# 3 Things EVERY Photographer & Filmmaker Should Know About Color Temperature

In this video, we'll cover what every photographer and filmmaker should know about color temperature. And thanks to Storyblocks for sponsoring this video. At its core, color temperature is just a system of numerical values used to measure the color of light. These numbers lie on the Kelvin scale, and you're probably most familiar with it when adjusting your white balance. But where white balance is adjusting what shows up as true white, color temperature is telling you how cool or warm your light source is. So for instance, my studio light here for filming is 5500 Kelvin, which is considered daylight.
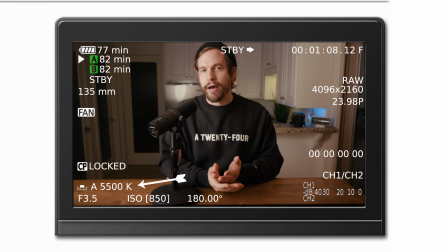(0:34)
So for something white in my scene to show up as true white, I would want my white balance on this camera set to 5500 Kelvin to match the temperature of my light source. That's all fairly basic, right? If you enter a room filled with tungsten light, you're probably used to lowering the Kelvin temperature on your camera's white balance to neutralize the overwhelming warmth. So you may think a lower Kelvin temperature equates to cooler colors, but the opposite is true of our color temperature scale.
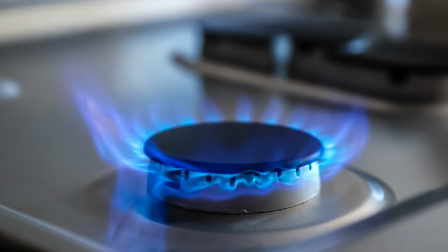(1:00)
Just think of cooking on a gas stove. The bluer flame is hotter, or a higher Kelvin temperature, than the yellow and orange flames. Think of your white balance Kelvin temperature as the temperature of light you are neutralizing. If you have a tungsten bulb in your scene and you want it to appear white instead of yellow, adjusting your white balance to 3200 will neutralize that tungsten look. Here are the most common lights and their associated temperatures. 1000 to 2000 is candlelight.
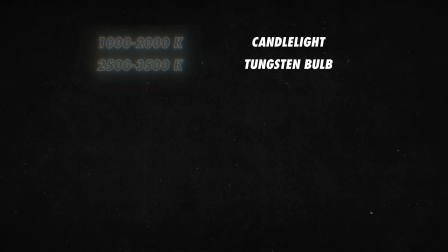(1:26)
The 2500 to 3500 range is your household tungsten bulb. 3000 to 4000 Kelvin is sunrise and sunset. 4000 to 5000 for fluorescent lamps. 5000 to 5500 is electronic flash.
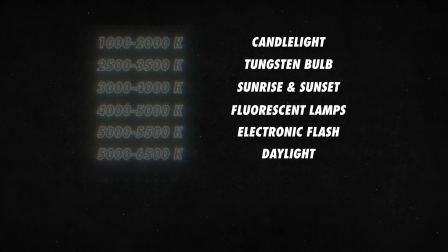(1:39)
5000 to 6500 is the range for daylight. 6500 to 8000 for moderately overcast skies.
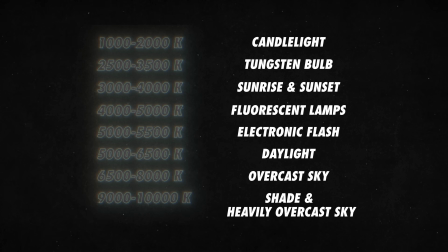(1:46)
9000 to 10,000 Kelvin is shade or heavily overcast skies. You can always use a white balance different from the temperature of your lighting source as a creative choice, like they do in the show Ozark. So let's cover some different techniques utilizing color temperature in photos and film. First, consider how the color temperature of your scene affects the mood and perception. Obviously, you want the color temperature to reinforce what you're trying to say or the mood you want to evoke.
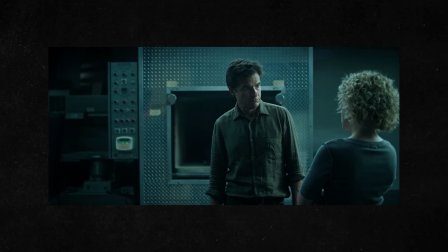(2:15)
For example, let's look at the show Ozark. They shot everything, interiors, exteriors, day and night,
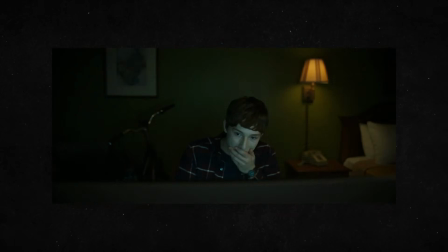(2:21)
all at 4400 Kelvin, which gave it its defining cool and moody look, which perfectly complements the gritty subject matter of the show.
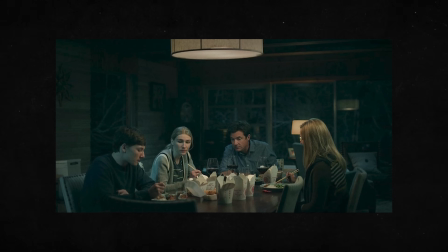(2:28)
So even in scenes lit with tungsten light, the temperatures are cooled off, retaining that blue-gray, dark and serious mood. In the film Moonlight, the color blue is a recurring theme.
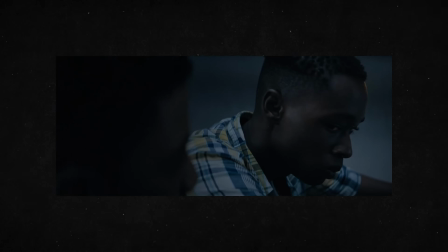(2:38)
It's not only part of the set design, costume design, and color grade, but check out the color temperature in Chiron's Atlanta apartment.
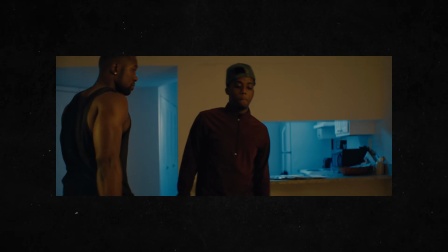(2:46)
His living room is lit tungsten and his kitchen is fluorescent, providing stark contrast and harkening back to his roots in Miami. When he wakes up in a sweat from a nightmare, he's lit tungsten, alluding to an exterior street light and reinforcing how hot and sweaty Chiron is.
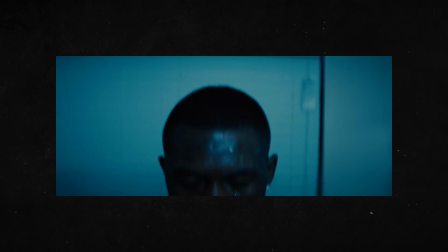(3:01)
Then, in his bathroom, we again have the stark contrast in temperature from the previous scene as he dunks his head underwater, cooling himself off. So not only do they serve some practical uses, it also ties in with the theme of the film. You can also use it to suggest different times of day or different times of the year.
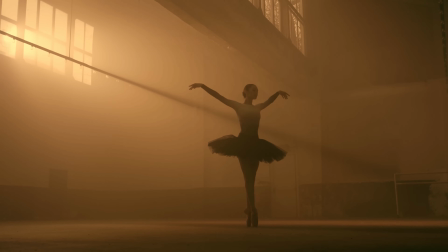(3:17)
Consider this shot with a ballerina. With a warmer color temperature, this shot feels like a sunny summer afternoon.
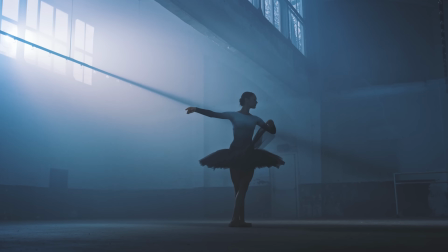(3:23)
With a cooler color temperature, it feels more like a wintry morning, a little more sad and isolated. The differences are pretty stark and play a huge role in how your work is interpreted. And again, that's pretty basic, so let's look at a few more examples. You could utilize two-tone lighting, like that apartment from Moonlight, where you blend different color temperatures to create more visual interest. Usually one is warmer and one is cooler.
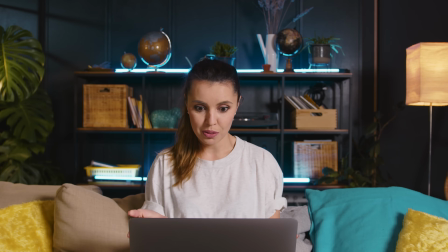(3:45)
You see this all the time on YouTube, especially with the use of practical lights, where the light source is also part of the set decoration.
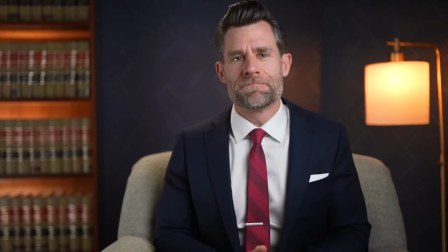(3:52)
The subject is often lit with a 5500 Kelvin daylight, and their background will have a warmer light source or a cooler light source, or maybe both. This adds nice color contrast to your shot. And of course, the same applies for photography.